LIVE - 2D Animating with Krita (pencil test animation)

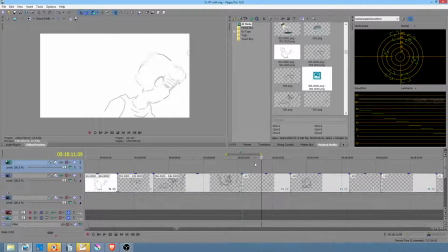Let's jump up to Vegas. And we'll just slide this downstream.
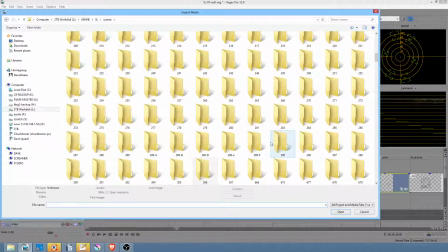Let's bring in 307, cut it into the show, and then we'll get the next shot done.
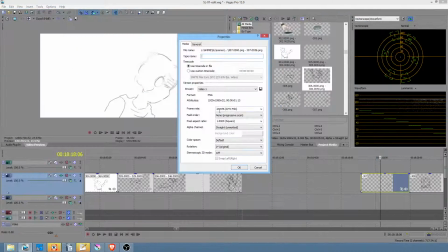So we're rocking and rolling here. 36 frames, again at 8 frames per second. There it is. We drag it in, turn off resampling, which I won't explain at the moment.
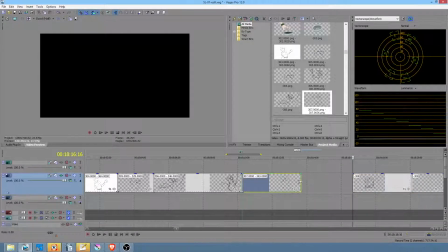Some of you guys probably already know what that is. And there's a bit of a problem down here.
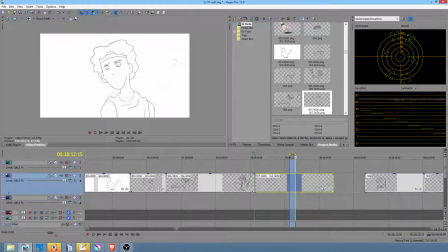Layers. And so when I go like this, I lose my white background because this image is actually transparent. So what I need to do is do it this way. Come on, right there. So there's the tween, and I'm just going to run that right up to there and see how that works.
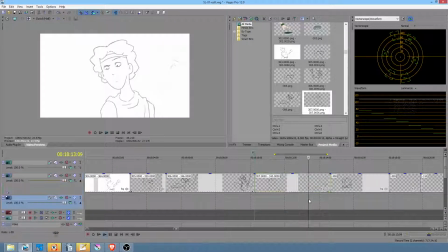Okay, yeah, we didn't even see it. I'm going to add one more frame. Yeah, that's what I'm going to want. I'm just going to want 1 frame, maybe 2. I'll add an extra one just to see, but I think even it's going to be 1.
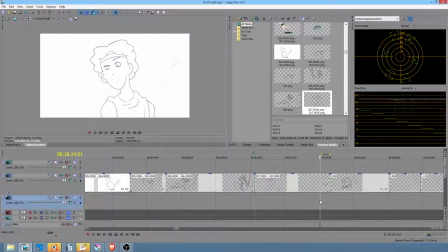All we need is just something to indicate he's in motion. And truthfully, this shot probably wasn't needed. It could have actually been, in fact, maybe arguably should have been. You know what I'm going to do?
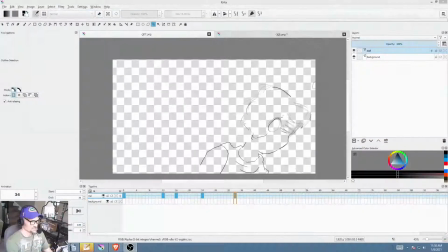I'm going to actually change this and see if it looks better. Here's what I'm going to do. My basic thinking here is I just want to sense that he's in motion.
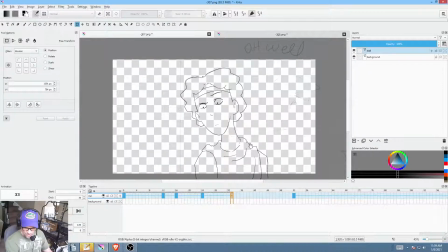That's really all I want for this tween. Because what I'm doing is I'm easing out.
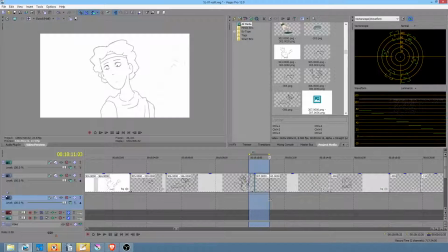Instead of putting in a standard tween, I'm doing an ease out situation. So yeah, actually I think this is going to be better. And the key to the next shot is that he's not in the frame when we cut to the shot. So you see here, just a little motion, and it's actually, I would say, 1 frame too many.
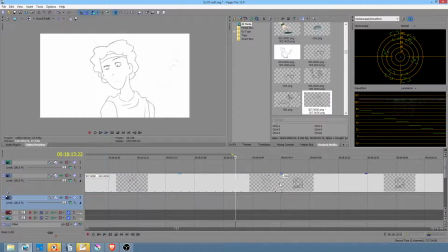So I just
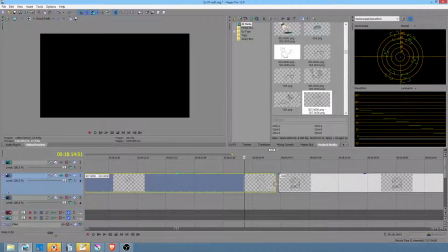don't want to digest anything other than just the sense that there's been some motion.
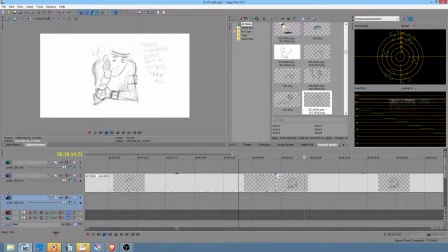Yeah. Okay, so now when we get to this shot, if he's not in the frame, I think it'll work quite well.
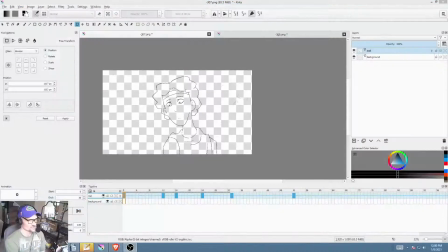So crazy enough, once again, it turns out that all the time I spent drawing that tween was wasted.
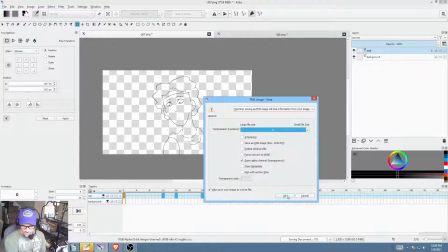So that's okay. Live and learn, baby. All right, so we'll get rid of that for now.
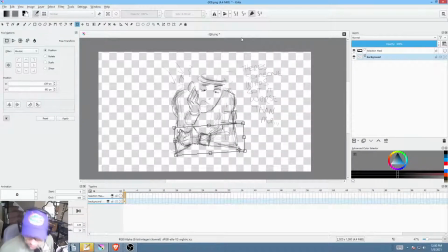We can always come back to it. Okay, so here, what we're going to do is we'll follow the Darren Truman School of Animation, and we'll go ahead and put this in a
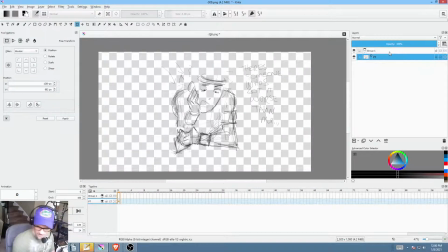layer, and we'll call this PT for pencil test, and we'll add an ink layer. We'll add I'm only doing this so that you guys all can see what my normal practice would be. Normally what I do is I leave the pencil test um,
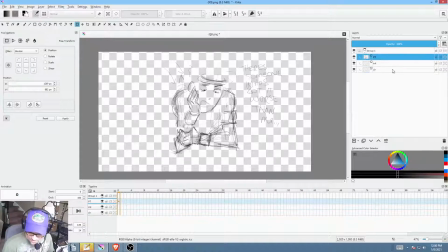I leave the pencil test on top, but then partially transparent, so I can just see it. Then I put the ink on the next layer, the colors under that, and then typically the shadows are going to be over everything,
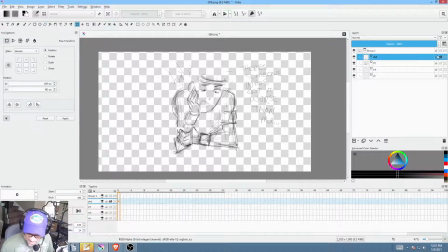over top of everything, and the shadow layer is going to be alpha locked so that you can draw your shadows in any shape you want, and they're never going to go outside the lines. So there's your character. So we'll call this Mel.
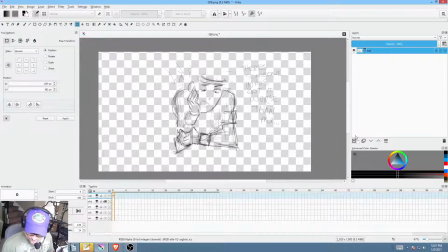This is actually going to be quite an interesting shot. And then just for the record, typically there's also going to be another layer that's going to be the background. And then oftentimes this gets put in a group and winds up having multiple layers, and I just sort of interactively build it up, dial it in, and then bake it down to a single layer.
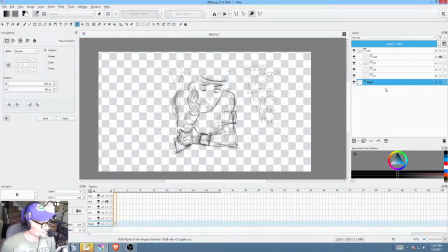So I hope that all helps and makes clear what the heck is kind of the normal practice. So now what about this shot?